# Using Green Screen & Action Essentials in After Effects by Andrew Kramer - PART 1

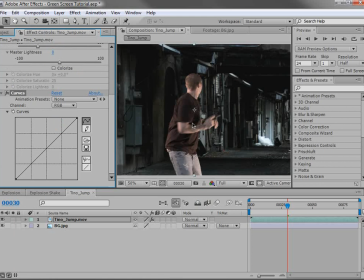(4:09)
There's a lot of red in this particular shot. So what we can do is go to the red channel and then pull some of the red out by bringing it down. So if we click and drag down, we can kind of get rid of the red and introduce a little bit of green. And that's getting pretty close. We also want to play with the contrast.
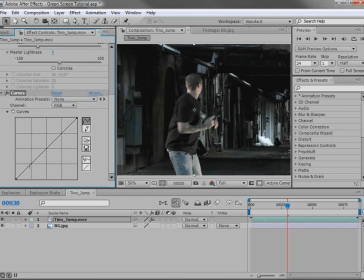(4:29)
So we'll go back to the RGB and we'll click down on the bottom here and just bring it down. Now, the other thing to consider is that we're in sort of a dark alley, sort of tunnel, and we want the entire image to be a little bit darker. So if we just take the top point here, bring it down,
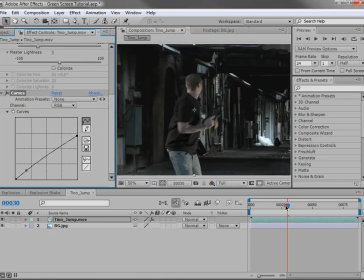(4:48)
it will actually bring the entire brightness of the image, which will allow it to melt with it and blend with the original a lot better. So we can just play with that. Look at that face. It's an action face. So again, we'll add a little bit of contrast here.
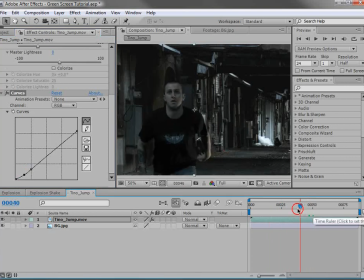(5:06)
And I think that looks pretty good. One of the cool things about After Effects is that you can move the frame around.
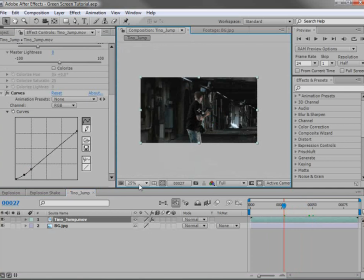(5:14)
So if I just zoom out here, we're at 25%. I can just slide it over. And now it looks like he's looking down the hall or down the alley. And then he's running away and he jumps. So we're going to introduce a cool explosion. And we'll be using a kit called Action Essentials 2.
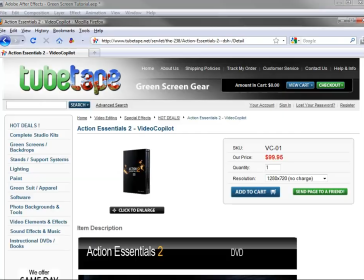(5:34)
And you can find that on Tube Tape.
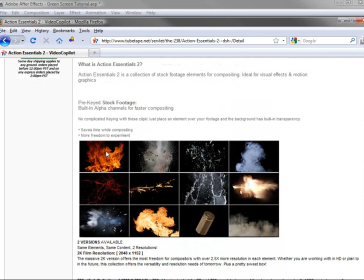(5:37)
What it is a collection of footage and elements that were shot with the purpose of compositing in your live action shots. So all of the elements are actually pre-keyed and very easy to use.
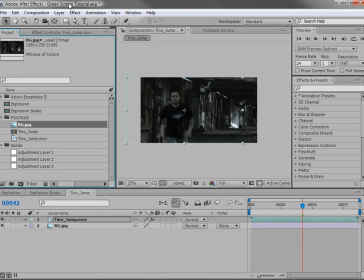(5:51)
So we're going to be using a few of the elements here, and we'll take a look at how we can composite them in this particular shot. So here I have a folder called Action Essentials 2, and I've chosen a few elements to use. Now the collection comes with 500 elements, but we're just going to be using a couple of them here.
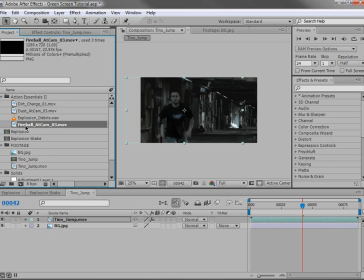(6:10)
Now the first thing we have is a fireball at the camera. So we'll bring that down beneath the Tino footage, but above our background. And if we line this up, we can slide it over here. Now the first thing you might notice is we didn't have to do any color keying.
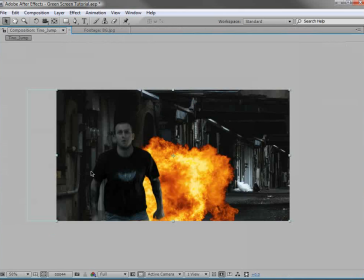(6:28)
The footage automatically has a transparency in the background, so it composites right on top of your footage.
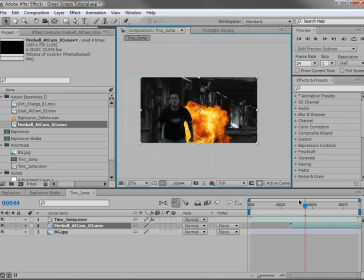(6:35)
So we can just line this up, time it so that it looks like he's running from an explosion, and there we go. Now we want to tweak a few settings so it blends with the scene a little bit better.
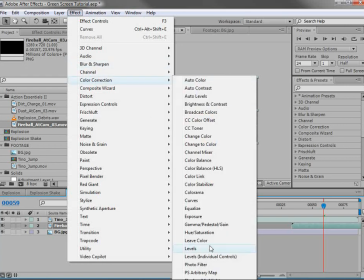(6:48)
So first, let's choose Effect, Color Correction, Hue and Saturation, and let's bring the saturation down a little bit. Then we'll choose Effect, Color Correction, Curves, and we'll turn this up just a bit.
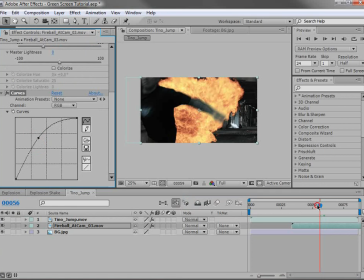(7:04)
We want it to seem like a really bright, hot fire that's coming after him.
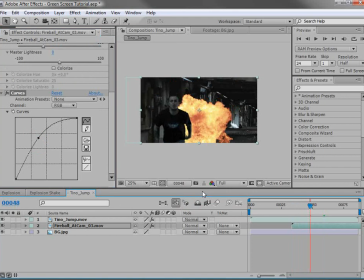(7:10)
Now, one of the other things that you may want to consider doing is playing with the transfer modes of your layers.
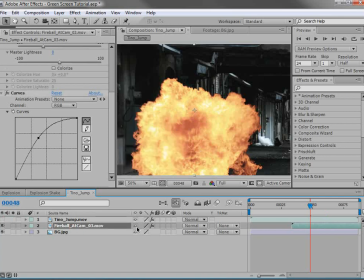(7:16)
So right now, if I just hide our top layer, our footage is set to normal, and F4 will toggle those switches. So we can change the transfer mode to screen or add, and these are similar to Photoshop transfer modes, and they'll just give you a different look when blending the elements.
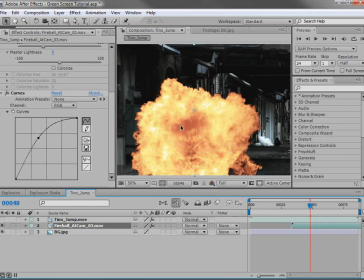(7:36)
But for now, we'll just go ahead, leave it at normal, and that way it'll just use the settings that the clip has.
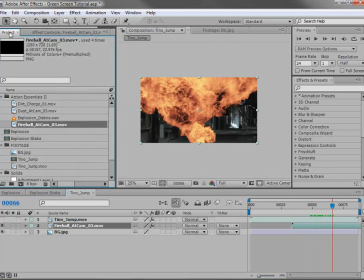(7:44)
So we'll go ahead, come back to the project. We have this dirt charge element.
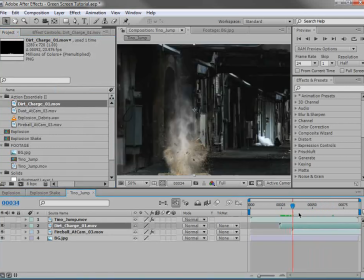(7:49)
We'll bring that out. And that's basically this sort of small explosion with some debris and some bits. And we'll go ahead and stick it somewhere in the middle here. Now I want to go ahead and color correct it.
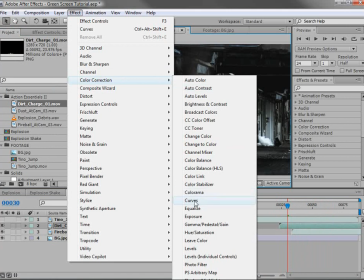(8:02)
So we'll bring out the color correction, go down to curves, and we'll just darken it just a bit here.
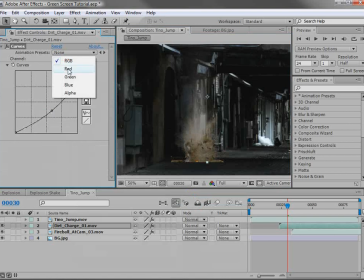(8:10)
Now we'll also introduce a little bit more green by pulling the red out somewhat.